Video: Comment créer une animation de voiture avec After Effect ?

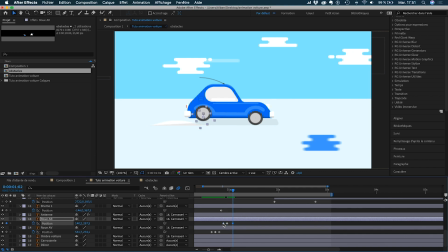(16:40)
Et ensuite, après le dos-dâne, une fois que le dos-dâne est passé, bah là tu remets une clé à la position de base. Donc là, ça donne quoi sans bouger la voiture? Voilà, donc là on voit. Voilà, ça marche bien.
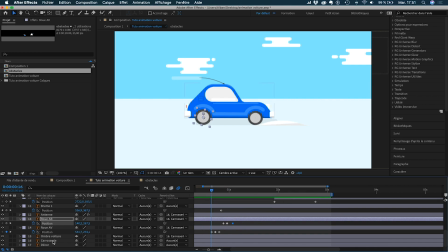(16:55)
Mais il faut aussi faire bouger la voiture du coup. Comment on va s'y prendre pour faire bouger la voiture? On va changer la position, je pense. Ou non, on va faire une rotation, tiens. On va faire une rotation. Donc on va cliquer sur R. Hop. Donc là, on va commencer ici la rotation. Hop.
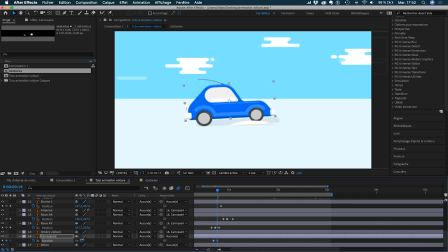Ensuite, on va remettre ça, tac.
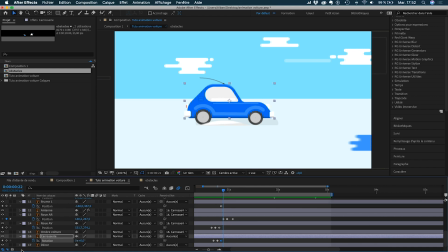(17:25)
Ah, si, ça va marcher. Ça va rendre pas mal. Ensuite, on remet la même clé et on décale. Et là, ça va faire le contraire, donc ça va basculer un peu comme ça.
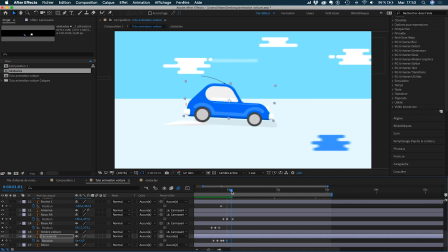(17:43)
Je sais pas combien j'ai mis de pourcent le premier. 3%, pareil. Voilà. Et hop, là, on remet une autre clé de base quand la voiture est à plat. Et là, dis-moi ce que ça donne. Donc voilà, c'est tout simple hein, comme animation.
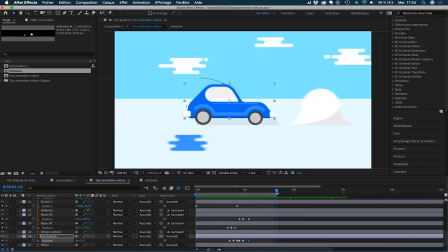(18:02)
Voilà. Et là, tu vois tout de suite qu'après, y a un gros tas de neige qui arrive. Donc là, on va la faire partir du côté vers la caméra. Donc voilà, à partir d'ici, on va faire position, donc P. Position et échelle aussi, vu que ça va se rapprocher de la caméra, et bah forcément ça va grossir.
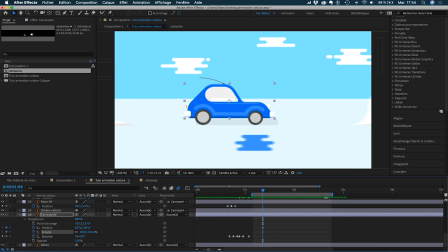(18:23)
Donc tu vas faire position échelle, donc tu vas créer deux images clés. Et là, ici, à ce niveau-là, il va falloir que ce soit devant notre fameuse boule de neige.
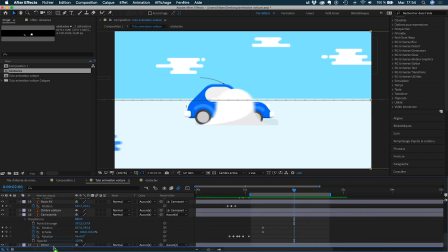(18:40)
Donc là déjà, en fait, là ça va pas parce que ça, au final, il va falloir qu'on le mette en arrière-plan, ou en tout cas derrière la voiture.
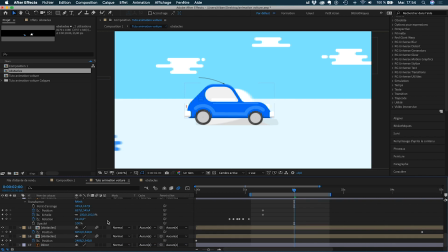(18:47)
Devant le décor, mais derrière la voiture, voilà. Et là, maintenant, on va s'occuper de la voiture.
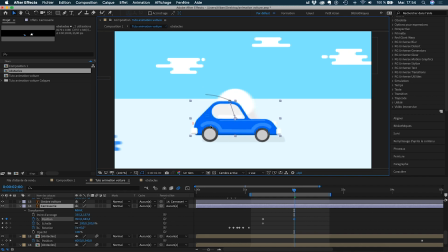(18:55)
Donc, on va la rapprocher. Donc, pour la rapprocher, tu t'en doutes, on va la faire venir vers le bas. Et on va la faire grossir. Voilà.
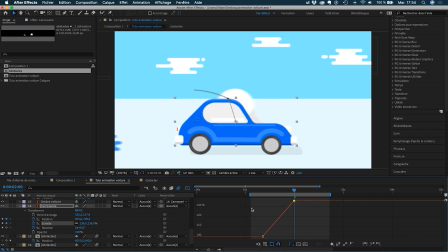(19:08)
Et là, bien sûr, on va modifier ça avec l'éditeur graphique pour que ce soit plus fluide, tu vois, pour pas que ça fasse un espèce d'effet. Un effet un peu dégueu. Hop, on va faire pareil avec position.
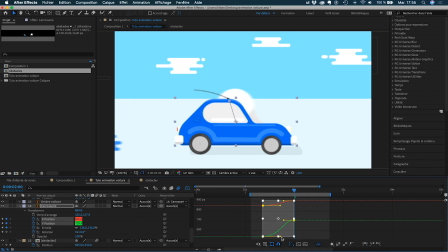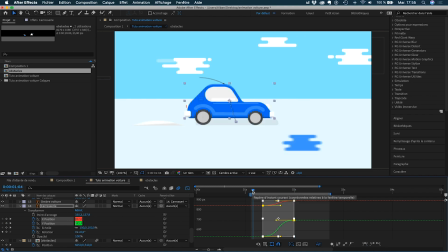(19:28)
Tac, et là on va voir ce que ça donne en prévisualisation.
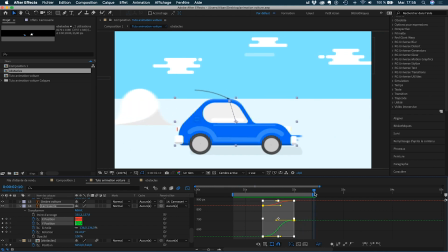(19:37)
Voilà, et ensuite on va la faire revenir après en position initiale. Donc là on va tout simplement copier tout ça, on va faire commande C, commande V, et là voilà, revenu en position initiale.
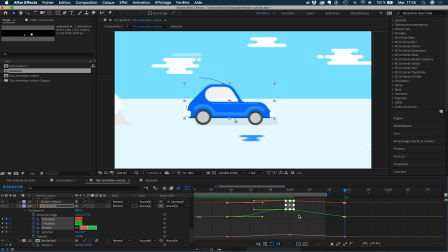(19:52)
Donc là on va encore une fois modifier ça parce que là du coup c'est pas modifié, c'est pas bon. Hop, ici on fait de même. et l'échelle, on verra plus clair comme ça.
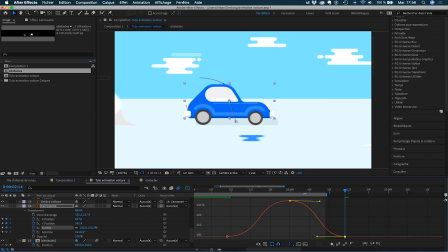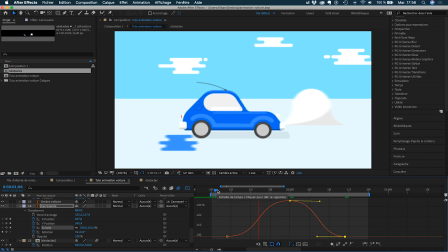(20:17)
Voilà, comme ça, ça va créer un petit effet assez dynamique.
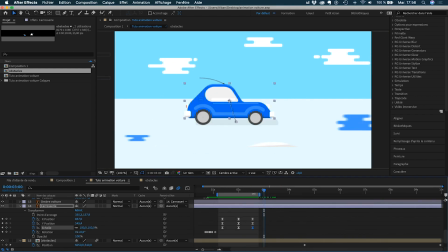(20:25)
Ensuite, il nous reste encore pas mal de temps à animer. Donc, ce que je te propose, en fait, maintenant que je t'ai montré globalement comment animer, eh ben, je vais m'amuser à animer jusqu'à la fin, tout seul, et je te mets tout ça en accéléré. Voilà, à tout de suite.